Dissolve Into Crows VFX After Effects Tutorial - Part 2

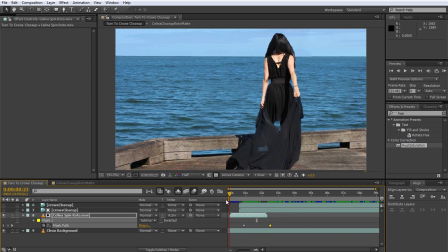Scrub through your footage and you should now see Celina or whoever you filmed crumble apart and then vanish. Now watch this. Enable the copy we made of the crow's layer and preview your composition.
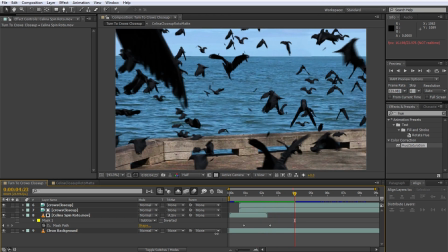Now that is pretty cool. However, currently the two layers of the visible crows and the matte layer are perfectly in sync,
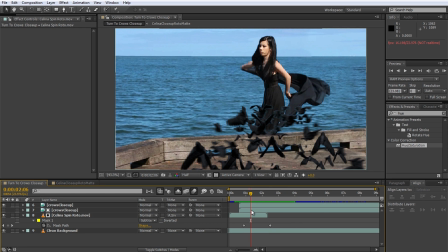which means we do not see the crumbling effect very much because it is hidden behind the crows. Actually, while we're at it, let's also rename the matte layer to crows matte. Keeping a project well organized and your layers properly named is a good habit to get into, and it will help you greatly when dealing with more complex effects.
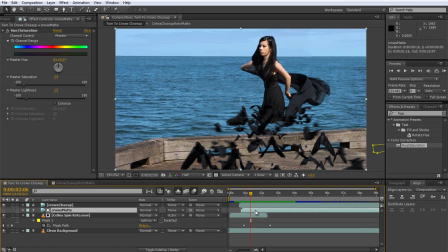Now, to better show the disintegration effect, I am going to offset my crow's matte layer just a little bit. I'm going to make it lag one frame behind the crow's layer so we can see Celina fraying out.
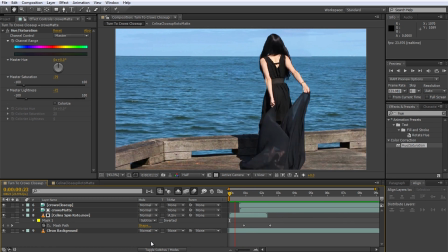It's a subtle change, but it makes the effect look a whole lot more interesting.
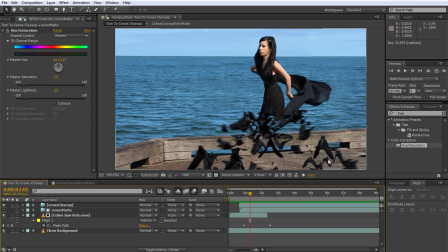Let's add a big area shadow to our murder of crows to make it seem more dense and threatening.
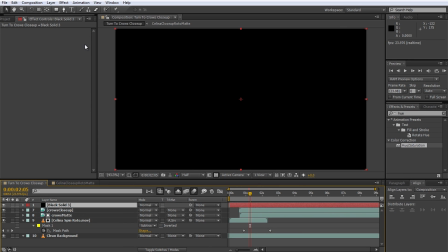For this, simply create a new black solid. Select the pen tool and lower the opacity of the black solid so you can see what you're doing.
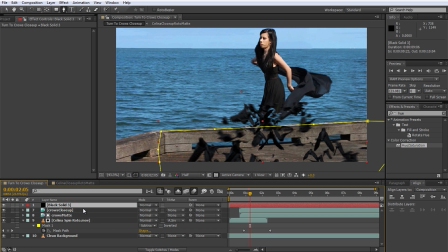Then draw a rough mask around the pier area. Open up the mask settings and increase the feathering by quite a bit to blur the shadow area out.
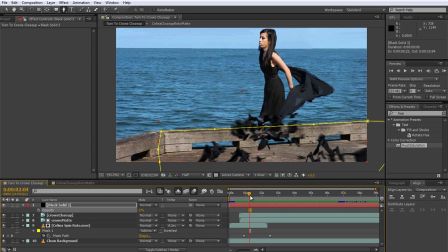Next, animate the opacity of the black solid from fully transparent to around 40% when most of the crows have been spawned.
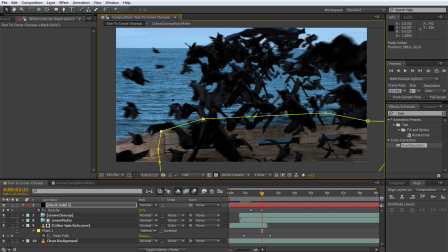Actually, I will resize the mask a little bit so that some of the shadow falls onto the ocean just beyond the pier.
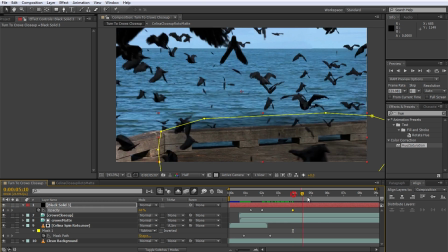Move forward and create a few more keyframes to slowly fade out the black shadow as the crows dissipate.
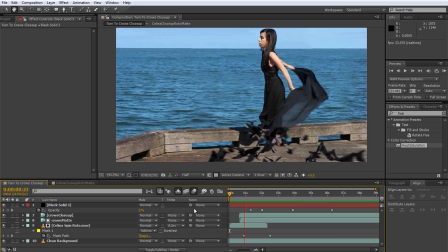Playing this effect back, I'd say it looks pretty darn cool.
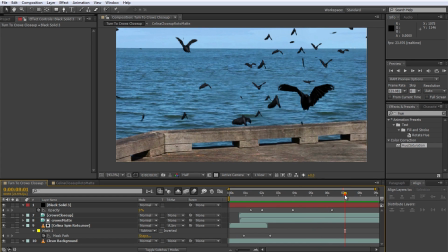Now, I have touched on this before in my 3D integration visual effects series, but remember how I always advocate to render out a ZDepth pass for your 3D elements?
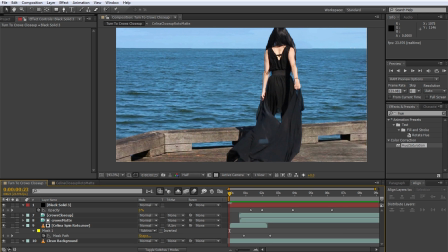The ZDepth pass can help you composite stock footage layers with your 3D elements in a more organic way.
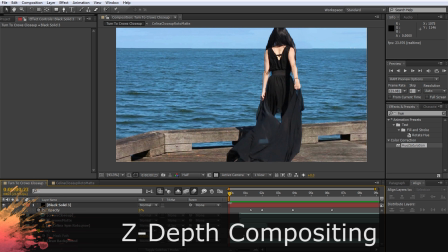This method is called ZDepth compositing. Let me quickly show you how to do that. Let's assume we want to add a black burst of smoke to Celina as she dissolves.
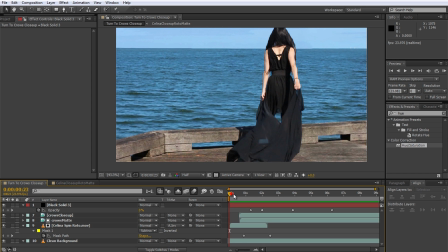Now, this is just an example. This technique applies to integrating any rendered 3D elements with 2D layers.
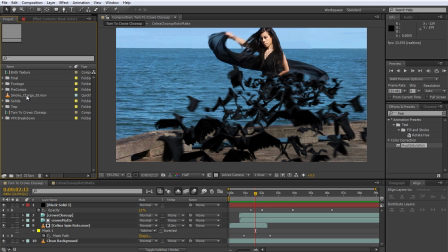I have the smoke charge here from the Action Essentials 2 pack. Make sure to check the description of this video for links to some free stock footage elements if you don't have any. Drag this layer into your composition on top of your crows layer.
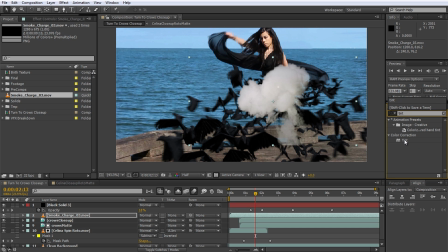Since I want the smoke element to be black, I will add a simple tint effect to it and set the map white to property to black to create a thick dark smoke.
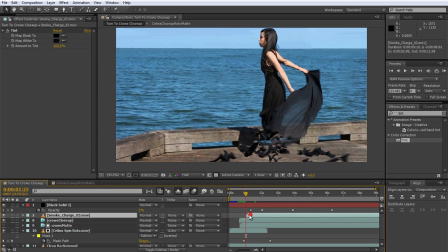Next, line the smoke up with your dissolve into crows effect and scale the layer up to match nicely over your footage. I know I'm doing a rough job here, but this is just so I can show you how to properly use your ZDepth layer. I will also draw a rough mask around the bottom of the stock footage element to remove the harsh bottom edge.
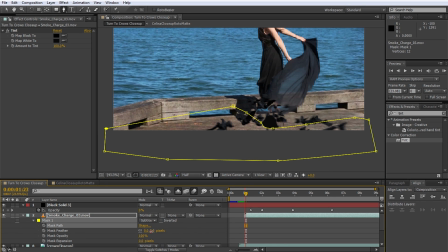Set the mask mode to subtract, feather it out and increase the mask expansion if required.
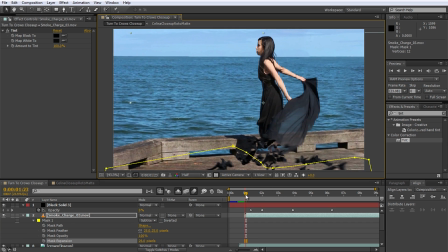The smoke charge or whatever other stock footage you used should now sit on top of your crows effect.
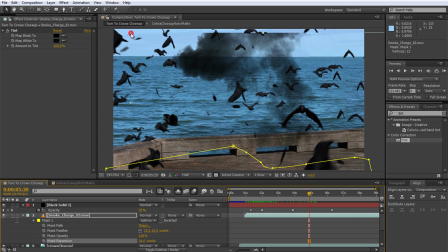Let me just scale it up a little bit more so it doesn't get cut off at the top. There.
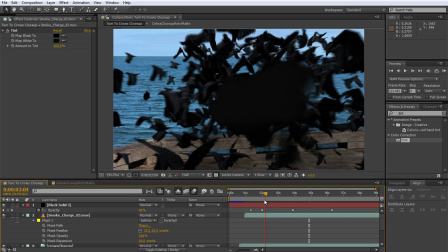Note that this stock footage element overlays our crows in a very unnatural way,
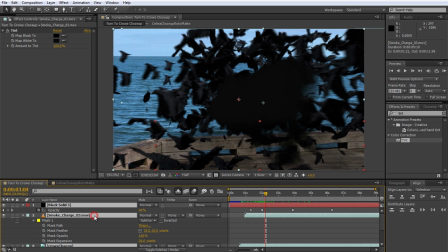and one way to blend the two together nicely is by using the ZDepth pass we rendered out.
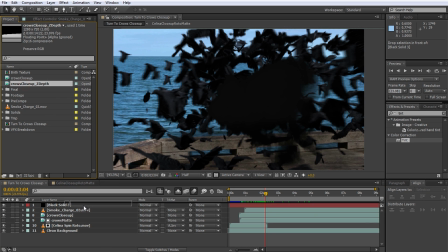For this, grab your ZDepth pass and drop it into your composition on top of your stock footage layer.
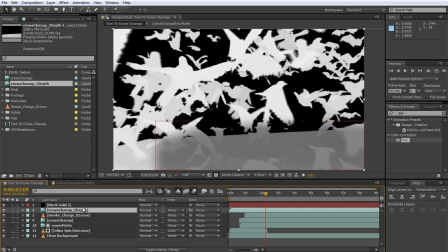Now, for this to work properly, you want to make sure that your project is set to work in full 32-bit. You can alt-click on this button right here to change it from 8 to 16 to 32-bit. We will use this ZDepth pass layer as a mat for the stock footage element, but first we need to line it up to be in sync with our rendered crows.
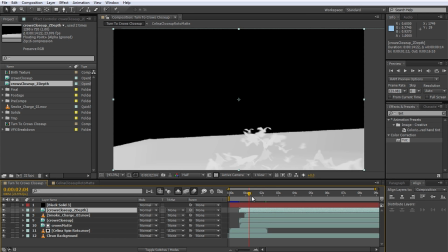By now, you should know that the ZDepth pass is a grayscale image that represents the depth of your 3D scene.
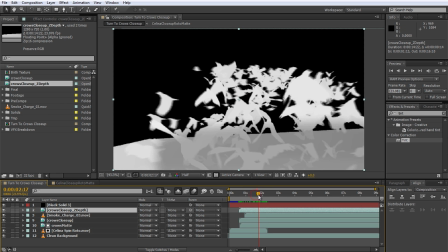White implies closer to the camera and black is further away. By using this layer as a luma or luma inverted mat,
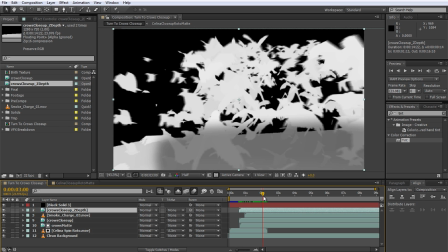we can control the opacity of the stock footage smoke layer below it based on the 3D position of the crows in our scene. What's cool about this is that we can alter this ZDepth layer by using an exposure effect and therefore define at what depth our stock footage layer sits in between the crows.